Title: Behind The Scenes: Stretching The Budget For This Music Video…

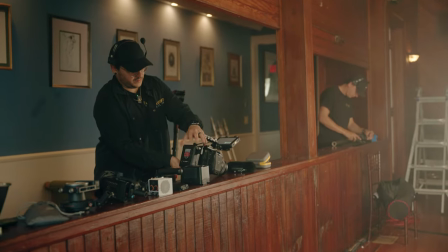So we're using the super 35 sensor as an advantage over full frame, but I'm gonna be running
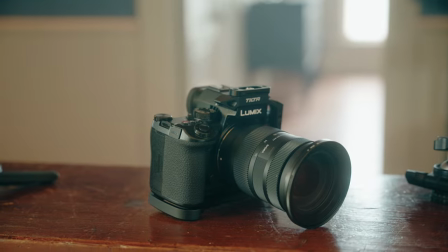the Lumix S5 II on this tiny little RS3 mini. for a production like this that might seem like it's something super small and like not as professional but i'm gonna be running around all night so it's a lot easier and it'll get basically the same results as a bigger gimbal so i'm super excited about it all of our cameras do have a one-eighth black pro mist on these are from nissi but yeah so i i specifically chose like one-eighth over one-fourth because we're already hazing
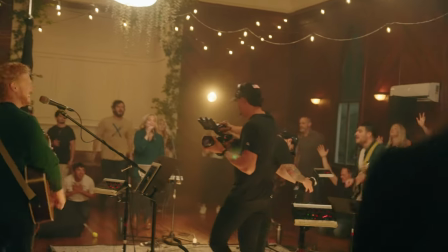the room there's already going be light distribution and softness in the room regardless so i didn't want to make it too soft especially
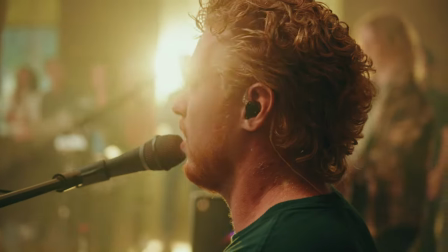when we're going to be shining lights through the windows i didn't want it to be too bloomy and it would have had a weird effect so we chose one eighth
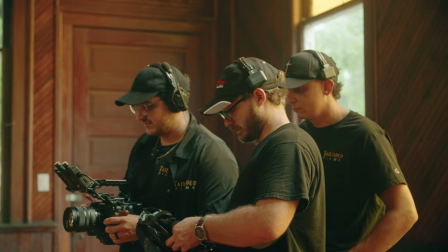for both cameras so quick shout out to hollyland for sending out these solidcom c1 pros they ended up sponsoring part of this production super
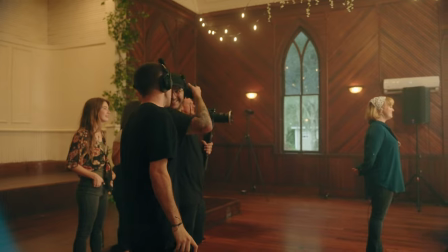grateful to them if we didn't have these honestly we would have been yelling across the room and for a worship production that is just not okay that's that's not for any production that's not okay but specifically for this is gonna be quiet moments so we can't do that so right now we're just waiting for the lights to go off we can't really judge our exposure see the room all these different things without that we didn't have a
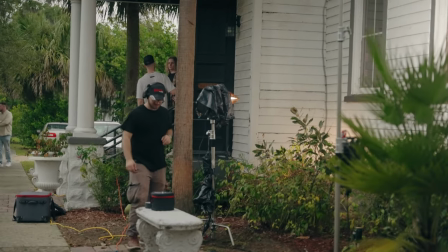pre-production day unfortunately so we're doing it all on the day of production i don't even know why we're doing a youtube video on top of it but i felt like this would be useful and necessary for people on the channel so for you guys we
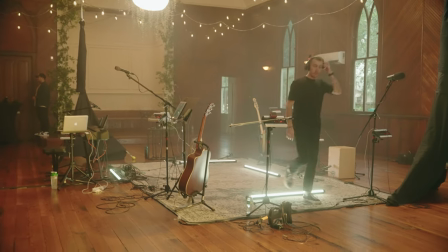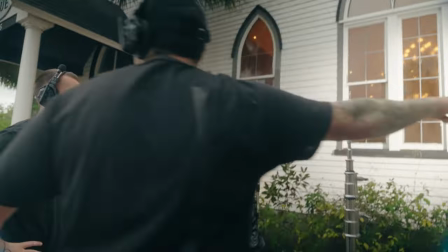don't have a powerful enough stand to push the 600d as tall as we wanted so we're gonna have to try and like fake it and use the yellow windows to
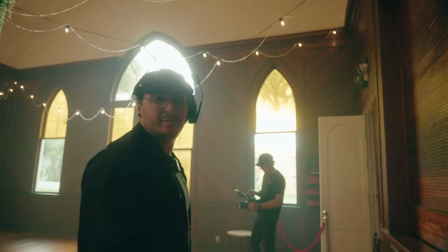our advantage just to gel the light so it looks like sunlight but we'll see how it looks we're just the fluid we're trying
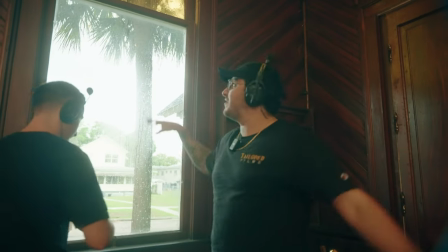we're trying to make it work we just want to create some texture on the wall instead of having a a blank window shape
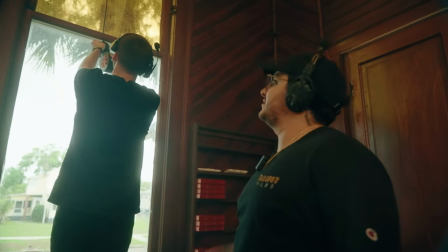so we're just gonna make the texture by adding cap tape
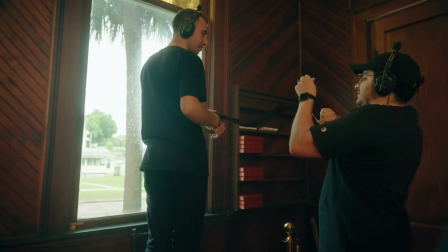I don't know if it's gonna work like this but this
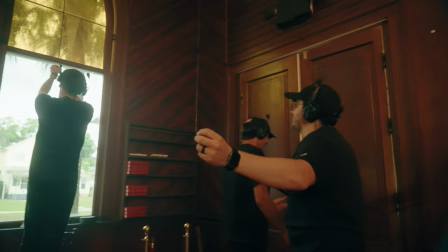is sick bro what
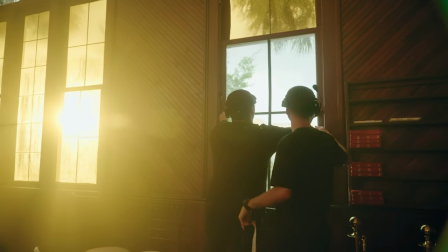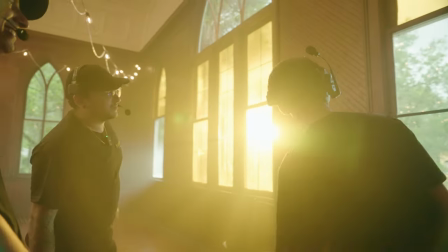that's okay bro alright
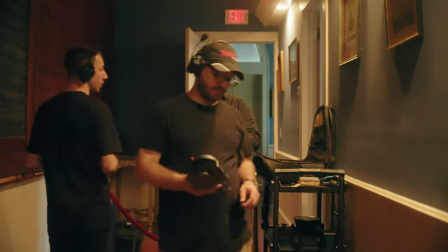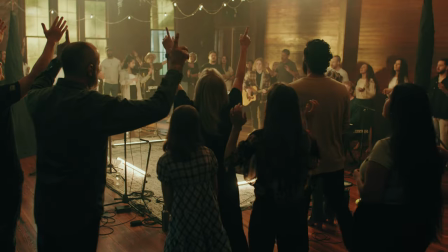so we're back in the office the day after production my back is sore my legs are sore it
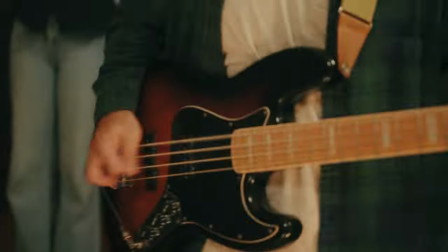was just a wild experience we really didn't film much after what you just saw and that's because it got crazy.
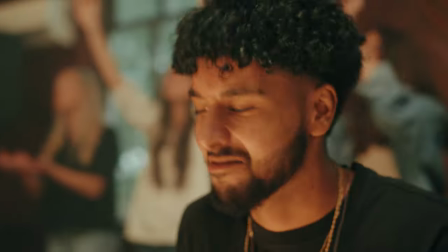Those last couple clips were actually 15 minutes before the actual event started so we really crammed a lot into the amount of time that we were given. There were some things I wish we would have done differently and there were some things I just didn't touch on in the video because I didn't have time or I didn't really think about it while I was on set doing five different roles but that's what this sections for. So there's a saying, shoot for the moon and you'll land amongst the stars or something like that. And while I think that's a kind of decent way to look at things, for this production, I think for most productions in general,
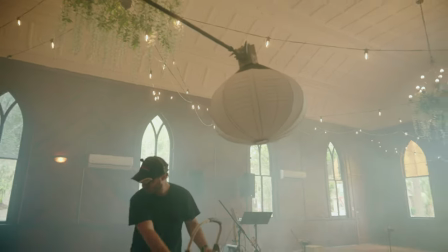you should have a realistic approach on how you plan out the lighting and all of these things. We had time constraints, we had budget constraints, and we wanted to create a look that was well above our budget and time.